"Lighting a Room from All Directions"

In a perfect world, as a filmmaker and as a cinematographer, you would always have the chance to finesse each shot, spend time lighting and refining each setup. You would get to choose the location, maybe paint the walls so that your subject stands out. Build your lights into the set and have total control, separating your subject from the background. But we all know in reality, you work with what you have,
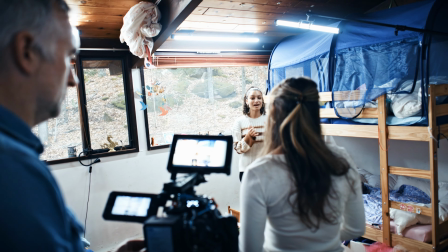0:22 and sometimes you have to shoot a lot of pages in a small space with very little room to move,
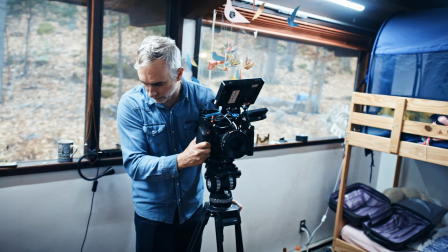0:29 and you have to make the most of what you get.
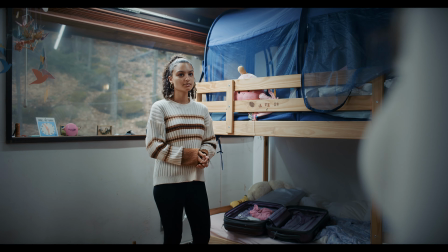0:32 In this episode, we're going to look at shooting in a small space with multiple actors, getting multiple pages very,
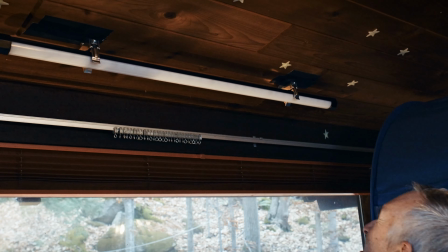0:40 very quickly by rigging the entire set with LED tubes and then turning them on and off depending on what your angle is and what your shot is.
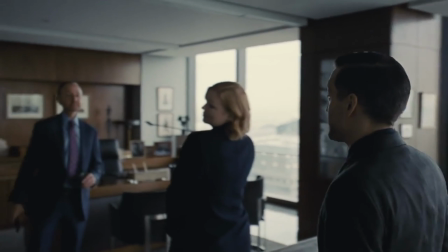0:49 I was inspired to try this from the TV show Succession, where they often shoot multiple pages with multiple cameras in a very
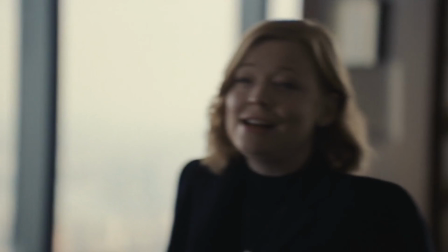0:57 small space by rigging in a 360 way beforehand, then coming in and really using the lighting board,
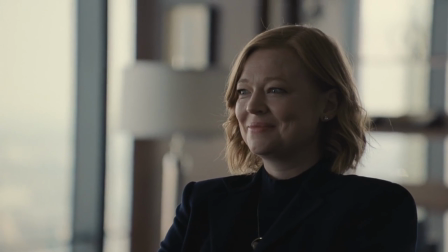1:05 the DMX, to turn lights on and off depending on where they're looking. They do this often in boardrooms with lots of glass, looking out onto daylight, basically a nightmare scenario, and they're able to get something that works and that actually looks really good just by which lights they're choosing to turn on at what time. Now, Succession is a $100 million TV show on HBO. I wanted to do this in a small bedroom with two actors shooting a scene with just LED lights. Now, I couldn't drill into the wall to mount them, so I used magnets,
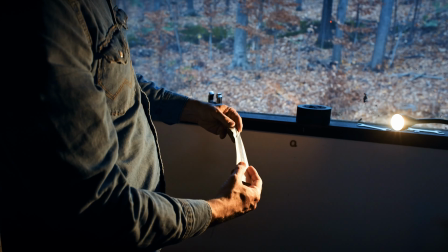1:41 a combination of small pieces of metal, gaffer taped to the ceiling,
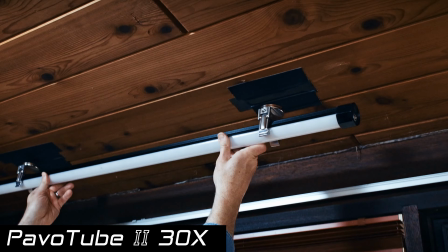1:46 and then these Kupo universal LED tube holders to attach the Nanlite Pavo tubes along the far end,
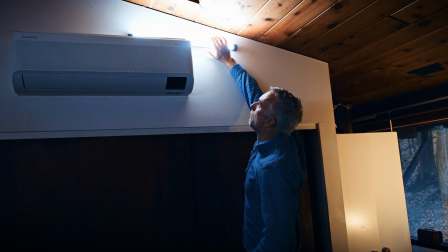1:55 the window side. On the back of the room, I was able to balance one on top of the air conditioner.
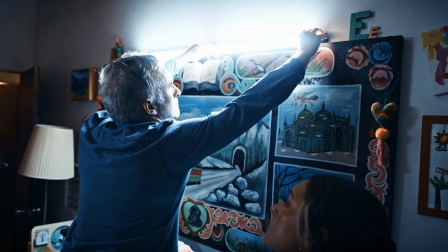2:00 On the other side of the room, I was able to mount one on the top of this painting. Because the Pavo tubes have an angled base, it just sort of sat there. For the final side of the room was really, really tricky because to mount it to the ceiling, it would have been too high.
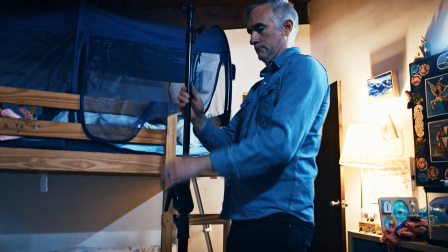2:14 So I used another Kupo accessory, the aluminium baby boom, which is sort of like a lighting stand where the top pulls out and extends into a boom.
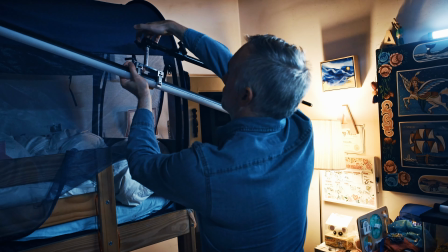2:23 So you get a boom stand, but in a light stand configuration that's very, very versatile.
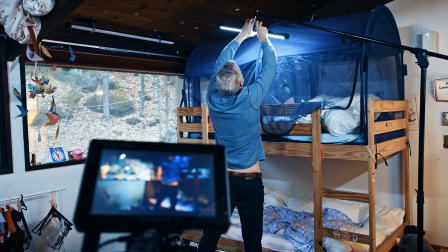2:28 I was able to mount this above the bunk bed. I also used it later on, which we'll talk about for close-ups.
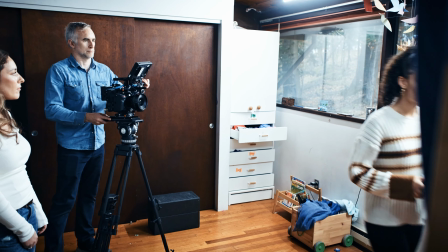2:33 Now for the windows side, shooting towards the windows, I had the window side lights turned on, which gave the actress a backlight.
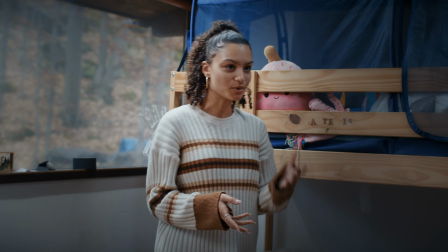2:41 And then also had the side light turned on to give her some fill on that side. This meant she was able to walk, 180 degrees of the room and be lit on both sides.
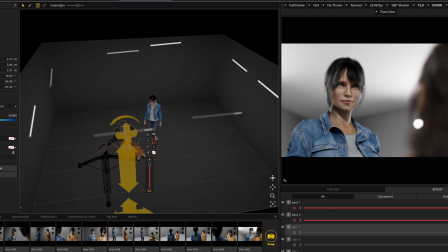2:52 With this type of lighting setup, you want to avoid front lighting your subject so that they don't seem too flat. So you're typically putting the person in a corner, shooting into the V of the room, and then turning on the two sides behind them. This gives them a far side key and a backlight. And then when you move the camera, you turn those off and turn the new V on.
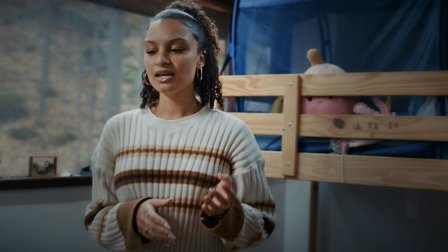3:14 This first shot was trickier because she was walking back and forth between two sides of the house. When I went in for her close-up, I left the camera on the tripod, punched in on the sensor on the same lens.
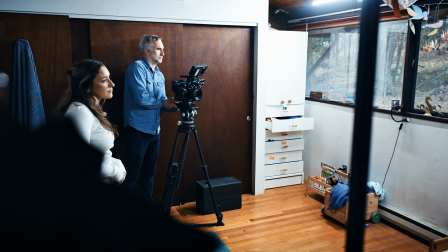3:25 So I went from a 35 to the equivalent of a 55 lens. I moved the camera in about a foot to give me a little bit extra.
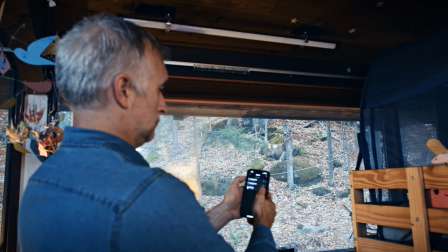3:32 I turned up the lights on the back side of the wall and then down the lights on the front side. Though if I had done multiple cameras, which I think is how Succession shoots, I probably could have got both the wide and the close-up in one take. When I swapped around to shoot the reverse, the other actor's single,
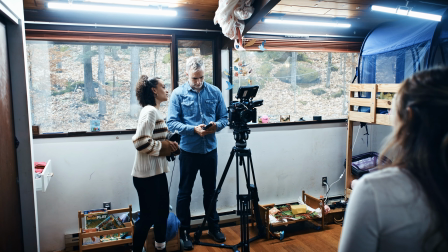3:49 all I had to do was turn off the window side lights and turn on the painting side lights.
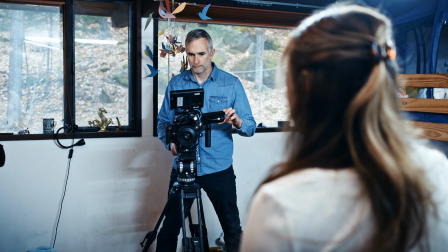3:55 So this whole lighting change took about 10 seconds. This is great because it allows you to maintain your momentum as a filmmaker.
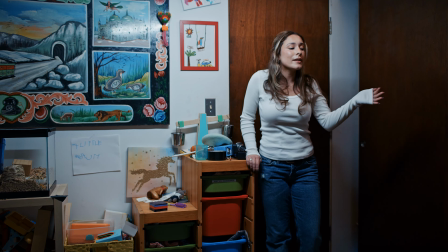4:02 The actors don't have to leave and come back, and they're able to stay in the scene,
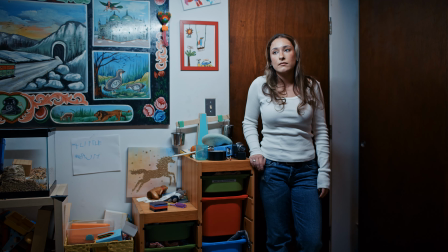4:07 and you're able to get your shots quicker, and that definitely helps your actor's performance. When I went into this actor's single, because she was right in against the wall,
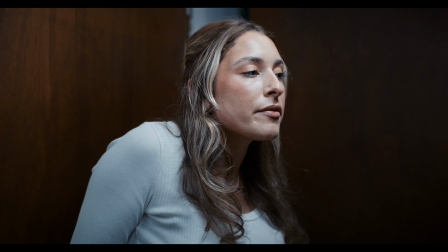4:17 it was difficult to get a light close enough to give her a flattering light.
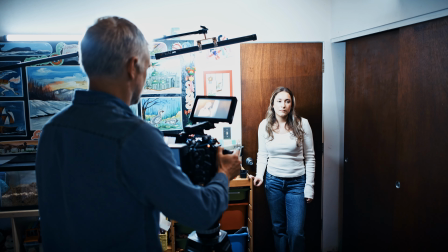4:21 I just swung the light I had on the baby boom stand across to light her single and give her a much closer source of light,
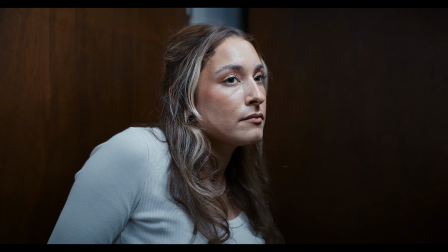4:28 which resulted in a softer source and a more flattering image. As cinematographers, we tend to aim for a far side key in every single shot, but when your actor is looking from left to right to left to right and moving, it's almost impossible to maintain that. But I think what I ended up with was an image that looked nice, that looked natural, and that sold the shot.
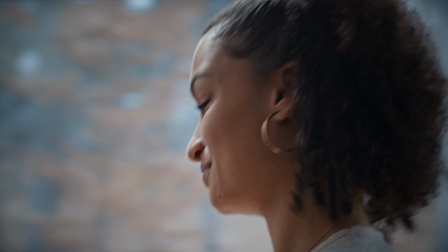4:48 And importantly, the turnaround from the wide to the close, lighting wise, was as easy as just swinging the boom from one side of the room to the other. So it was just 10-15 seconds. I was running all of the Pavo tubes through the Namlight app on my phone, so I was able to change brightness remotely, change color temperature. We didn't get into any RGB stuff, but that's possible as well. And I was able to maintain that momentum and get those shots really, really quickly. This is critical if you have a more complex scene where your actors are moving around the room, maybe they're swapping positions, maybe you have 3 or more actors and you're using multiple cameras. You basically just shoot until the light looks bad and then stop, make a lighting change, and then keep shooting. But you can do it all from your phone when you've rigged this room beforehand. Another great thing about using these Pavo tubes with the Kupo LED holders
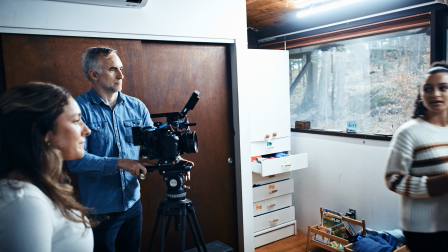5:42 is that even if your camera were to catch them in the shot, they just look like the lighting in the room. It's not some huge HMI with barn doors that looks totally out of place. The next sequence is where the 2 women are sitting down on the bunk bed. This was really tough to light because ideally I would be lighting from the far side, which would be inside the bunk itself. This didn't seem practical and it would look kind of odd. So I swung the baby boom again right in front of their faces.
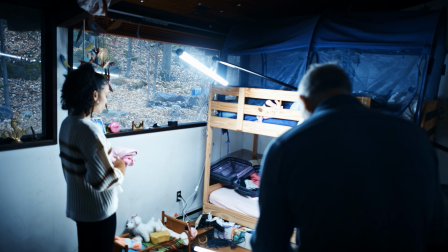6:13 I tried a couple different angles to see, depending on which way they were looking through the scene, what looked good.
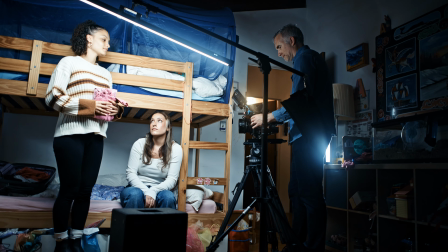6:19 And because the light was on a boom and not on just a plain stand, I was able to shoot underneath it, get some more coverage in that way, and get some flattering angles.
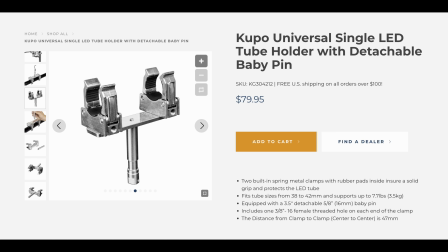6:26 To attach the longer light, I used the Kupo tube light clamp,
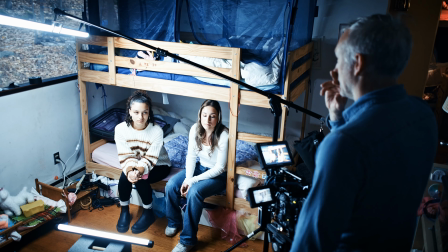6:31 which is a dual clamp that goes to a pin, which you can then thread into the baby boom mount. So you don't need an extra clamp or gobo to attach it.
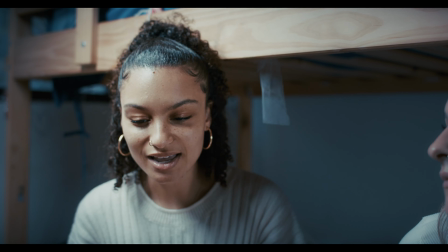6:40 An LED tube is only a couple inches high, but in the right direction with the right closeness actually provides a very soft and flattering light.
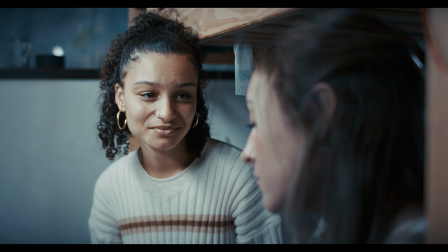6:49 So this was my overall strategy, basically rigging the room and then having one wild light that I could swing in and out, move around for the close-up on this baby boom.
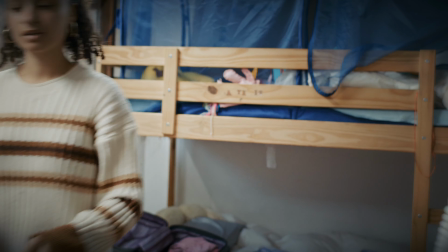6:58 We shot 1.5 pages in just under an hour and it took me around 30 minutes to rig the room. You have to be conscious of what surface you're taping the metal to that the magnet is going to stick to.
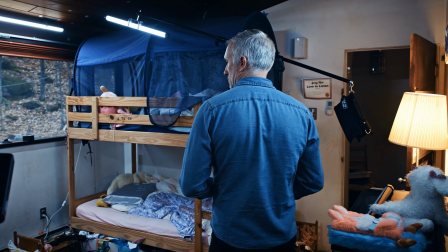7:10 Ideally, you want it to be clean so the dust doesn't cause it to fall.
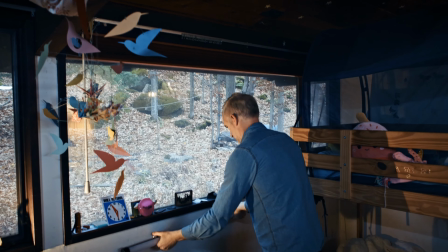7:14 For the shorter tubes, you just need 1, but you definitely want to use 2 of the clamps as far apart as possible for the full-length 4-foot tubes. This was a little bit of an experiment for me. I hadn't worked like this before, but I found the combination of the clamps and the tubes worked really,
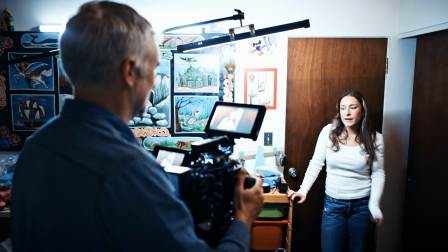7:31 really well to get multiple setups very, very quickly and have the versatility to just be turning lights on and off rather than moving them around. Everything in the video is linked in the description. If you want more insight into cinematography, I have a cinematic lighting tutorial on Canon Masterclass. That and another 40-something courses on every aspect of filmmaking that you can get for a low annual price. Thank you very much for watching. I will see you next time.